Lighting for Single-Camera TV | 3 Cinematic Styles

What's going on, guys? Ted here with the A-Team. Today we're going to be talking about cinematic TV shows, how to light them, and how do we get started. Let's do this.
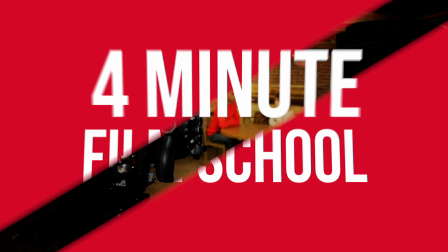What's up, guys? Today I'm here with Valentina Vee. What's up? So Vee is not only the new host for 4-Minute Film School, but she's also a DP that has worked with AT&T, Nike, Adobe, honestly all the brands out there. And today, to kick things off, Valentina is actually going to be teaching a couple tutorials, first as a guest. So, Vee, what are we talking about today? Today's really exciting. We're talking about how to set up lighting for dialogue scenes, but specifically for different genres of television. All right, so when we approach lighting for television, what are the first things that we got to think about? Well, number one, genre.
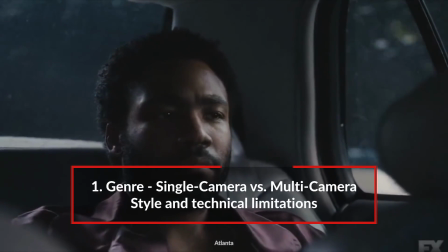0:40 And I'm not just talking about whether it's comedy or drama. You also have to think about, is it multicam or is it single cam?
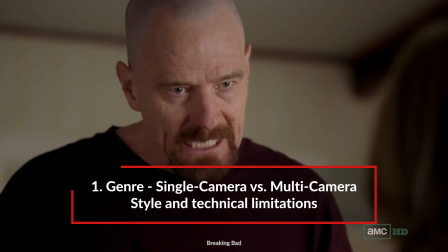0:45 The lighting for The Office is not going to be the same as the lighting for Breaking Bad. Today we're focusing on only single camera TV shows.
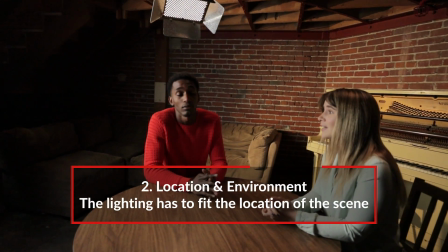0:51 Number two, you have to think about your locations, because where you are, whether you're on a set or whether you're in a practical location,
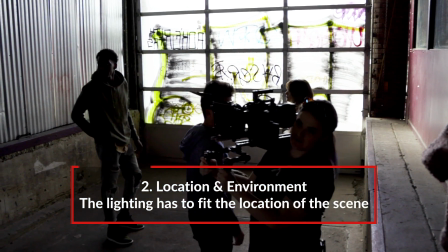0:57 is going to matter, and the lighting's going to have to match that. Sometimes you're on a set and you can control everything around you, but sometimes you can't. And thirdly, if you're shooting a wide master shot and you're going in for close-ups, you can change the lighting, you can sweeten them up a little bit.
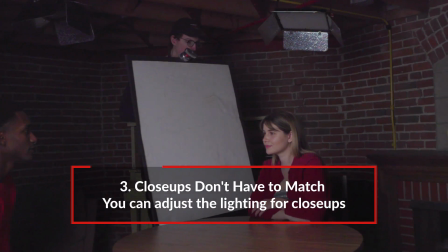1:12 Don't be afraid to experiment. So we're gonna go jump into a couple real-world scenarios. Let's do this. Alrighty, so we're here on our first lighting setup. What are we going for here? We're going for a network comedy.
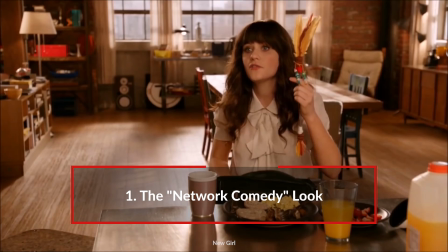1:22 So like The Good Place or New Girl or Fresh Off the Boat.
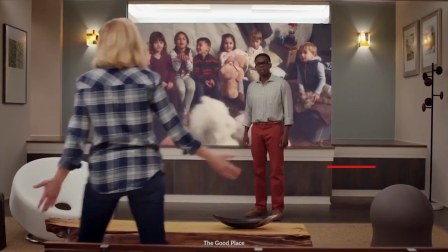1:26 Bright, happy, and they're usually shot with a 2-shot master and then over the shoulders with like a dirty shoulder in the frame. So that's exactly what we went for. Okay, so for our first light, what are we using here? Well, we wanted a nice soft light in the front.
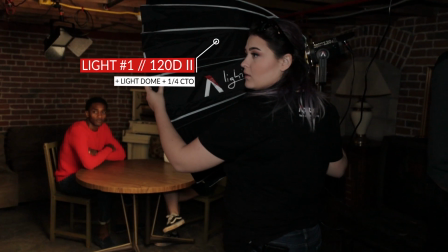1:38 So we introduced two 120D2s with light dome 2s on them.
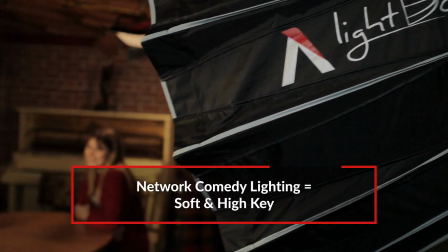1:42 And we wanted to make sure that that light fall off on the subject's faces was nice and soft, but the daylight was a little bit too much for our scene. We had a lot of browns happening in the background, a lot of yellows,
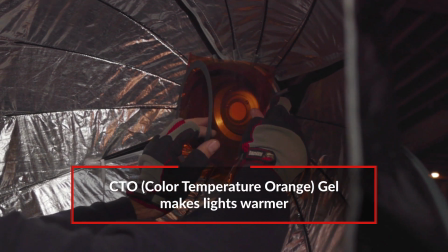1:53 so we just put some quarter CTO on each light inside the gel holder just to make sure that it was a little bit warmer.
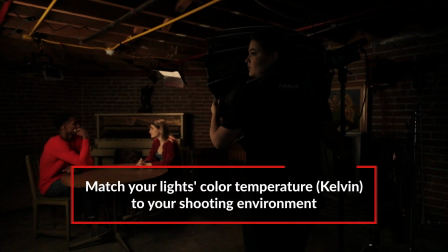1:59 Generally speaking, indoors you're going to get tungsten lighting, so Vee's matching those lights in the soft key.
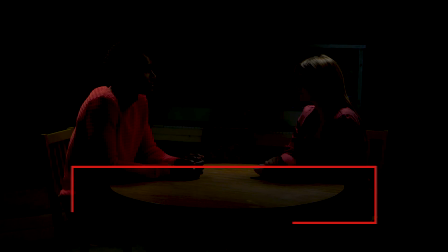2:04 Now for the backlights, what are you using there? Well, we wanted to make sure that the subjects were a little bit popped off of the background. If everything's bright, then nothing is really standing out. So to make our subjects stand out, we had LS1Cs, the color temperature controlled lights,
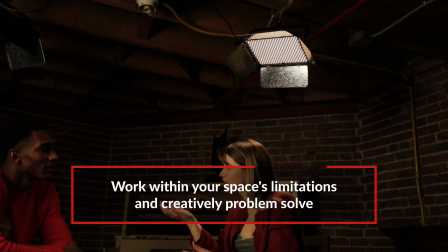2:19 all the way on the tungsten setting, and we actually clamped them to the beams that were in the space.
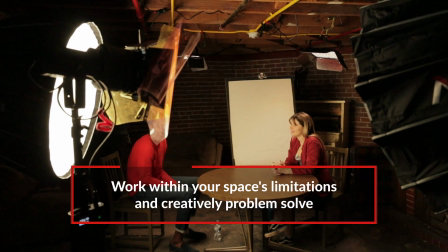2:25 We had our subjects sit down. This is a good example of how location affects what the subjects can do, because if they stood up, they would have hit the lights with their heads.
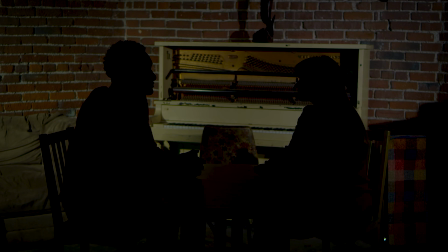2:33 And then finally for our last lights, I saw that you set up 2 lights that were actually not even hitting the actors at all. What were those doing?
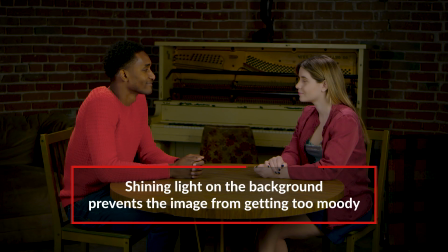2:38 Well, we wanted to make sure that everything was bright, because if we had no light on the background, it would be a totally different genre. It would be something more of a drama.
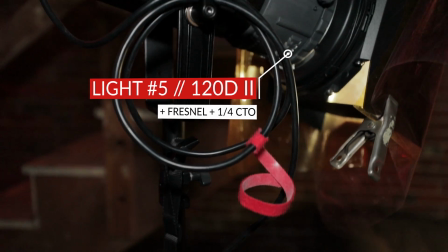2:44 So comedy, everything is lit up, everything is bright, so we put 2 120D2s and we added a Fresnel mount to each of them.
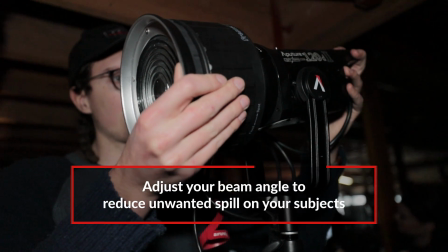2:52 And that Fresnel was able to concentrate the beam angle and send it further down into the background. If we just had a reflector, it would ping the actors and it would affect the lighting that was on the actors themselves. So for background lighting, really watch that beam angle and make sure that it doesn't hit your actors if you don't want it to hit your actors. All right, so for the close-ups, you mentioned sweetening them up. What does that mean? Well, if you just switch the camera and you switch the lens and you move it to a different orientation, it's not gonna look the way you want it to look with the current lighting setup. So what we did was we turned off one of the 120D2s. We didn't need that much lighting to be hitting the shoulder of the subject, whose shoulder was dirty in the frame,
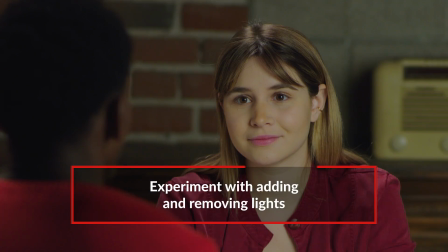3:27 but we did keep both of the top lights because that shoulder did have a really nice sort of highlight going. And then we turned off one of the Fresnels in the background and we only engaged one of them.
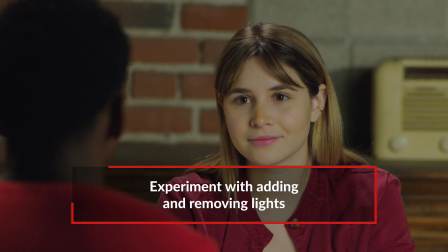3:38 And we sort of focused it directly behind our subject, just so the light would be a little bit more directional.
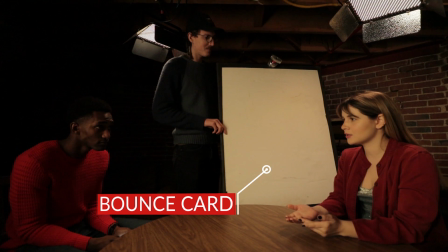3:45 And then we introduced a fill-in bounce on one side of the subject's face so that that lighting would be even softer. So fine adjustments to your lighting when you go in for that close-up, and then of course softening up that face to make it a little bit more beautiful for the lighting for your talent. Again, your close-ups and your wides don't need to match, so let's go check out some of that footage right now.